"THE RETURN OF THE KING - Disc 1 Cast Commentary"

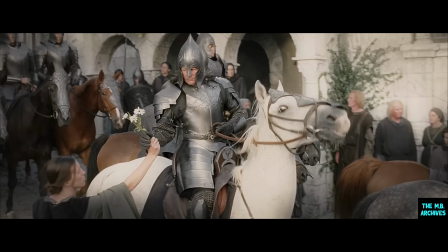5200s
The horse master told me that he'd bought the horse for $200. Sort of goes with the whole Faramir character, really.
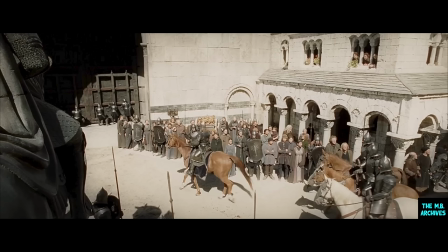5208s
So, oh, Faramir, give him the cheapest horse. Nobody loves him. Probably a gift from Denethor.
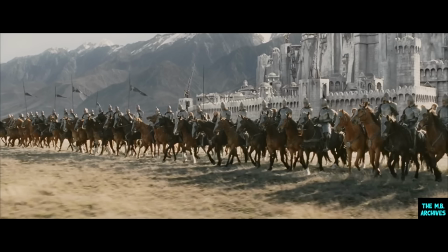5213s
It was the cheapest horse we've got, $200. Give it to Faramir. In this particular sequence here, there was a second camera who'd been following. They'd done the sequence maybe 3 or 4 times up and down the stretch of paddock, and the second camera said, yep, no, they were terrific, absolutely terrific. We were following Faramir the whole time. Got some brilliant stuff, absolutely brilliant stuff.
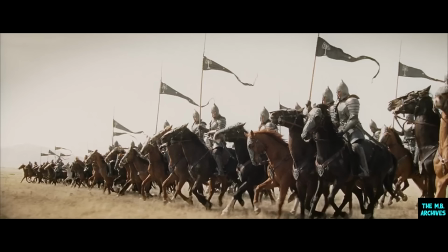5233s
And I said to Jeff Murphy, oh, Jeff, would you mind if we just had a bit of a squeeze at that particular sequence just to see if the riding ability's okay? And we rewound the footage on the video split and looked at it, and I said, yeah, it's pretty good, Jeff, really, really good.
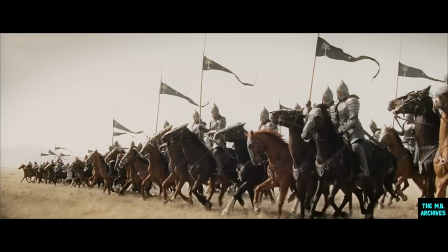5248s
But the fact is that the camera wasn't actually on me. That's not me.
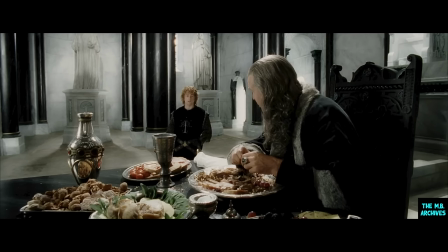5255s
It's a charged atmosphere on the set when we were doing the singing, eating one. It's charged. You could hear a pin drop. So this sequence happened quite late.
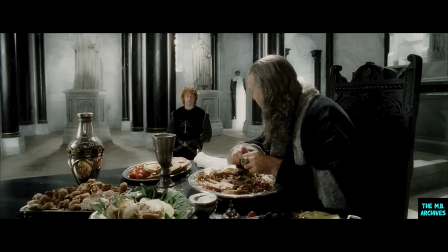5269s
Wasn't in the script. Was it principal photography, this bit? I'd like to say... yes. I think so, yeah. In fact, I can say yes, and I'll tell you why. Because the song that comes up here, I think someone was supposed to write,
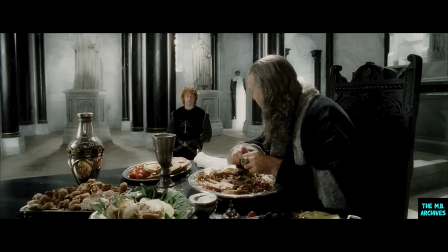5285s
but they changed the schedule, so they didn't have time to write it, and they asked me if I could write something.
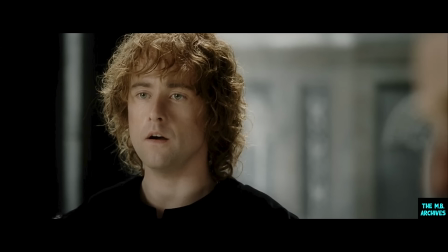5293s
I mean, it's beyond simply asking him to sing and use his vocal talent, but to use his songwriting ability and rely on that and trust in that is incredible, and I think... it's a really important point to make about Peter.
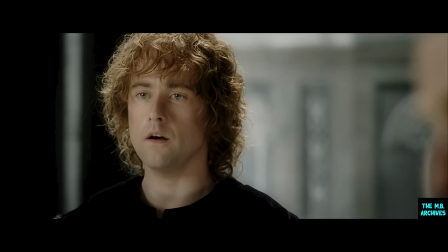5307s
You know, I think he was always paying attention to the talent around him and trying to utilize it as best he could. I wanted it to have a sort of Celtic feel and an old feel to it.
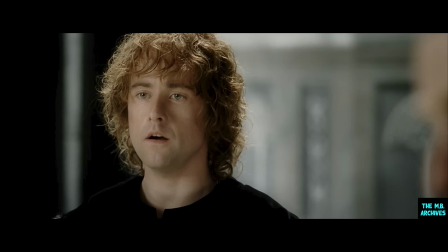5321s
So I listened to some old sort of Scottish music because I wanted it to sound like it wasn't really something that Pippin would sing. It's not something that Pippin and Merry would, you know, stand on a table and sing in a bar like they do earlier in the movie.
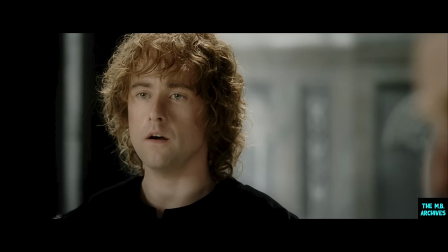5337s
Mm. Wanted it to sound like it's a song that his granddad would have sang or, you know, in a time before the hobbits lived in the Shire, when they were still looking for a home.
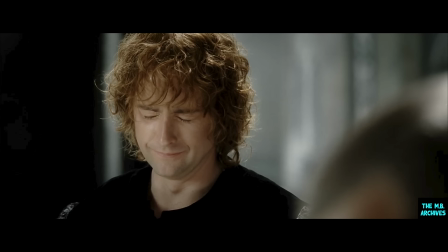5347s
And that's, I came up with that tune. When he sang that, I think it just took everyone by surprise. You held your breath saying, my God, that is so beautiful. I certainly had tears in my eyes.
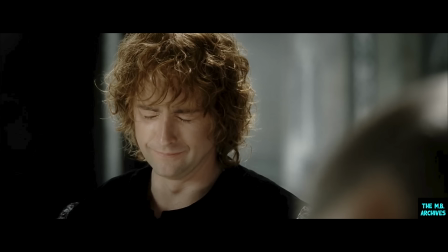5362s
I'm sure everyone else did too. I actually remember coming into work and I saw Victoria Sullivan, who worked on continuity on the film, on main unit, and I said, how did the song go? And she said it was fantastic, and she said that she was crying. Oh, that's nice. Yeah. That's nice.
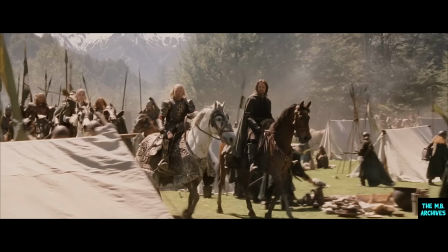5380s
Isn't that sweet? Mm. This is the Ronan. The Rohan camp at Dunharrow, which is effectively a place where they all come together before the final push into battle.
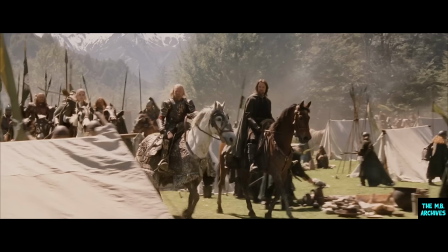5399s Grimbold, how many?
This bit, Grimbold, how many, and that bit, it was just a way of gathering information about how many of the commands were there and how many weren't. And I had terrible hay fever. You know, I'm kind of allergic to horses and sometimes grass.
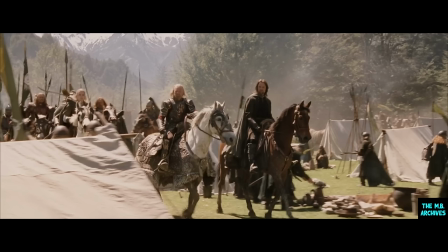5416s
Not a good combination here. Or for the press junket, which we did in LA before this was released in the cinema,
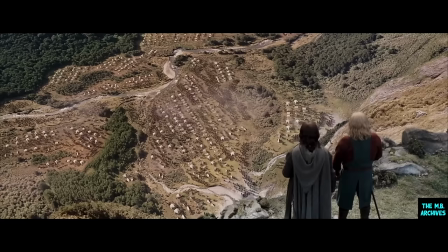5423s
and they decided to make it look like a Rohan camp and had grass and hay and all that in there, which really affected Dom. How many times do you think I sneezed that day? Honestly, 4,000. Yeah, honestly. Which got me to the point that I laugh so much I wet myself at one point. Yeah. Sorry about that.
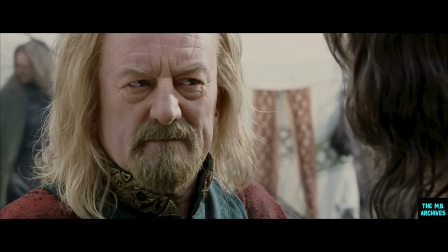5445s
And this bit was done in... Where was I shot, Dom?